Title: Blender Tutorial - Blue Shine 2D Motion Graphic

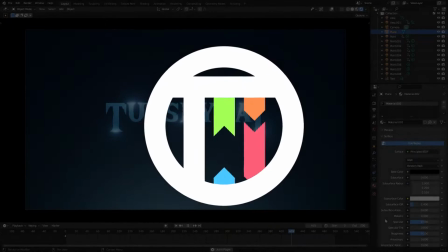So, you want to play basketball professionally, but you're 2'4".
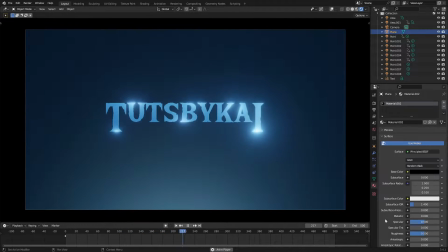Well, you have to order some growth pills in the mail, because it looks like you might be a little bit too tall. Hey guys, I'm TutsByKai, I'm Kai, and today we're back once again taking a look at how to make this, what you're seeing on the screen right now. I think this looks really, really cool. I want to kind of break down what I did to make this.
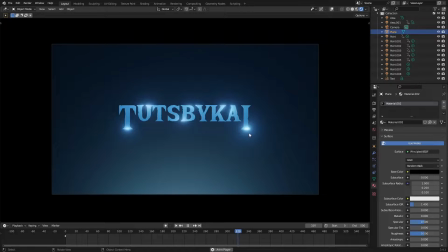It's super simple. It's beautiful. I absolutely love it. And it is not too many things going on here.
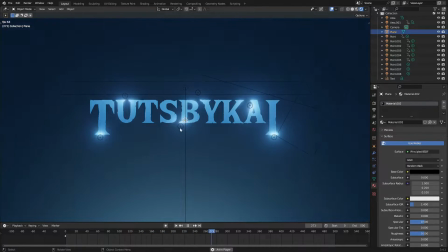So it's just basically all lamps. It's literally basically all lamps. So just to break things down, we have a giant plane in the background here.
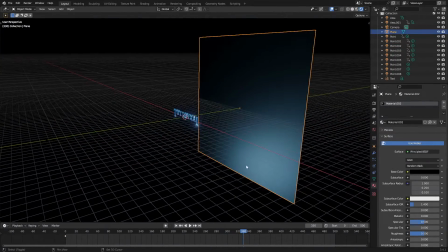And then next to this plane, where is it at? There it is.
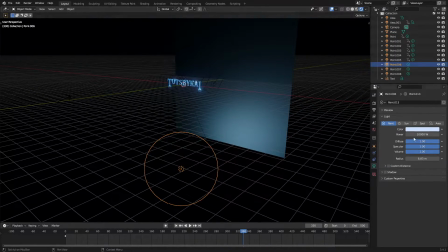Is a giant point lamp on a 10,000 brightness. And the size is basically 7 meters, 6.83, just to make it super big so that it's like, you know, soft.
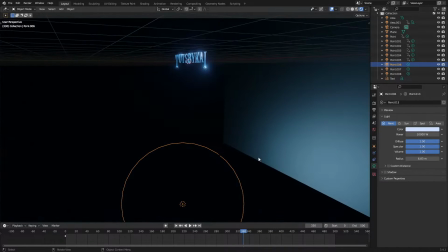So it's not like super like that. and then the brightness so that it's, you know, super bright.
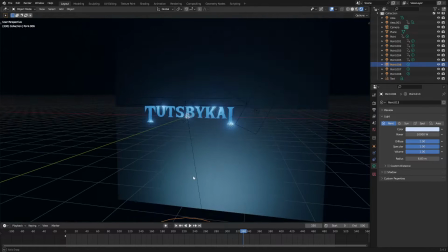We get that nice bloom at the bottom there. And then the main focus, let me just hide the background for a little bit.
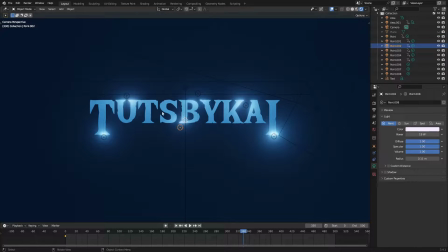The main focus is this text, is the text with the little lamps on it. So let's take a look at each of these lamps. We have
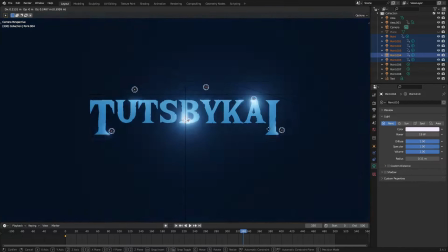5, 6 of these lamps here, and they're all kind of like, you know, hanging out. So each of them has the same exact property.
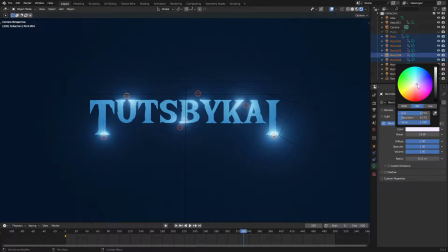So they're all on power 19. They have a slight pinkish tint, but you can, you know, make them any color you want. You make them bluish, you can make them, you know, whatever. A very slight pinkish tint. The hex is F8 EAFF on that. The radius is set to 0.11. So there's that.
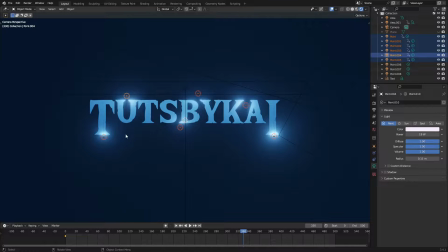And I just have these in some various spots that I kind of wanted to highlight around the text here. And then we have two other lamps, which is both area lamps.
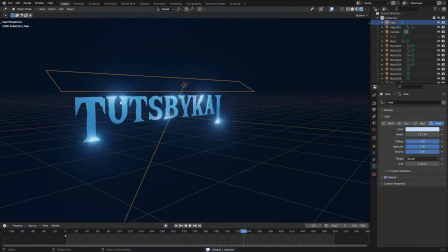So we have one of them that's kind of pointing downwards at the top of the text, and it's kind of just like lighting the whole text in general, just so it's, you know, get these darker areas in here.
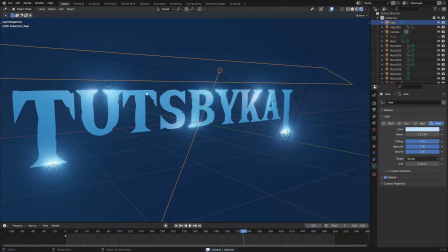Like, take a look at this area right here next in between the T and the S. Kind of just brightens it up a bit, just brightens the whole thing up slightly as well.
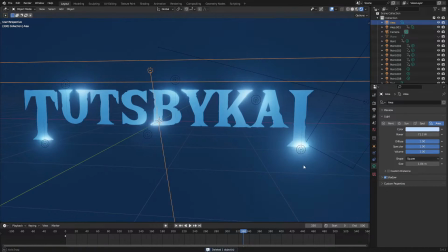Gives it a nice little bloom on that, which we'll talk about in a second. And then, super importantly,
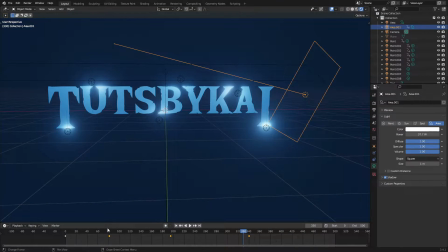is this last lamp here that is actually animated, so you can see it kind of scrolls across the text there, which is really cool.
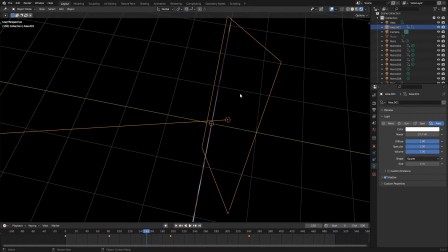So this is an area lamp that I've rotated so that it clips into the text so that this edge right here is sharp, as you can see.
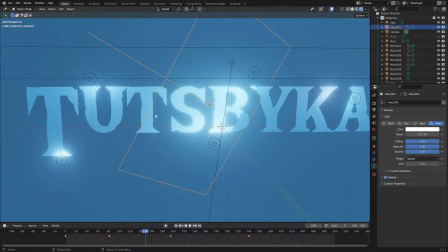So that edge is sharp, but the other edge is super soft. I just rotated it until it was like that. I can make that side sharp. I can make this side, you know. So I just kind of made that side sharp so that when it goes to the text, it looks like it's like, you know, hard edge, and then the trail is kind of soft, essentially, is what I'm trying to say.
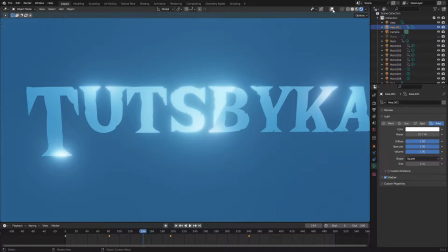So there you go. Nice.
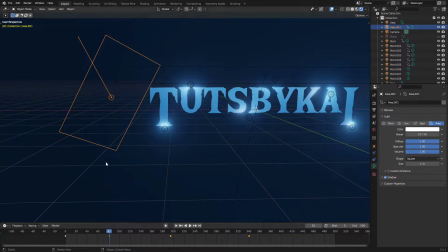And this is animated, so this over here, I just hover my cursor in the workspace somewhere and hit I on my keyboard, insert in a location frame right there, moved forward in the timeline until the end,
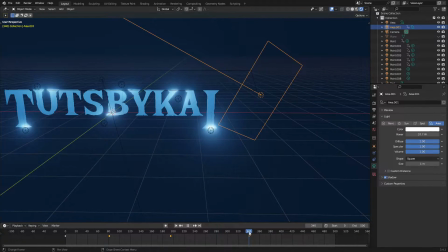hit I, location, and then just moved over here, and then kind of moved it back over here a little bit, hit I, location.
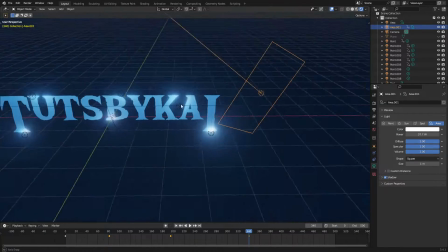Super, super simple stuff. Now, this is the big deal. This is what makes it all very cool.
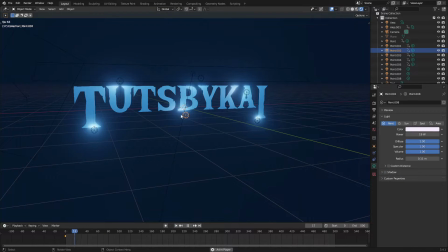So all of these little lamps, these 6-point lamps, are all animated. They're all animated. And the way I did this was I just, you know, I duplicated each of these. So I just did one of them.
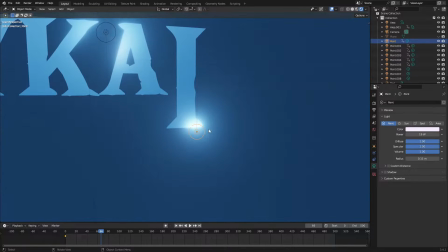So let's say I used this one. I did this one, right? So I zoomed in this one, went to the first frame, which is frame 0, because I changed my start frame to 0. Hovered my cursor somewhere in the workspace, hit I for location.
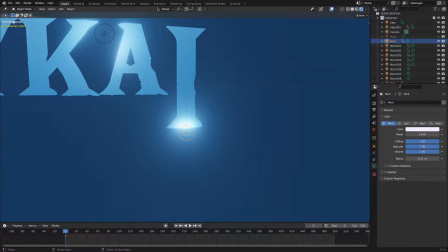And then what I did was I put my cursor in the top left-hand side of the screen until it turned into a plus, and then just kind of clicked and dragged this open, and then changed this window right here,
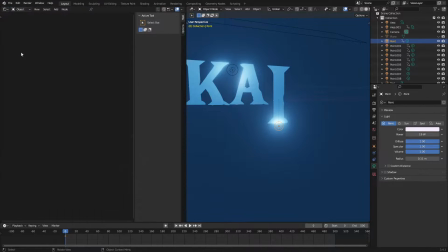hit this little button, change this window to the shader editor, the graph editor.
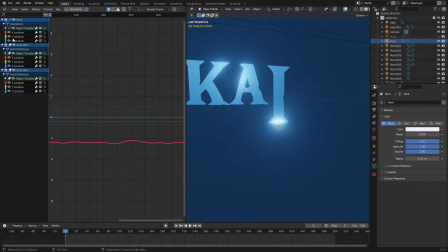And what I did was I just opened all this up, and then I looked for the X and the Z location.
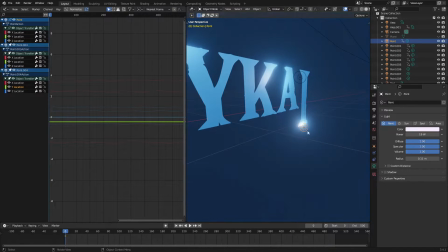I did not mess with the Y because I did not want it to go back and forth behind the text because that would make it look weird.
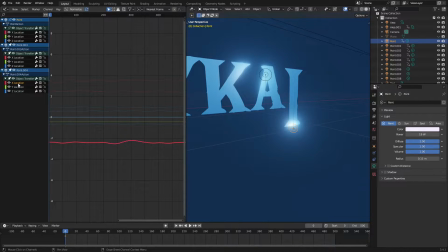So I only messed with the X location and the Z location. So the X, I opened up this little right-hand side panel, went to modifiers, and then I added a modifier of noise, and then I changed from the value.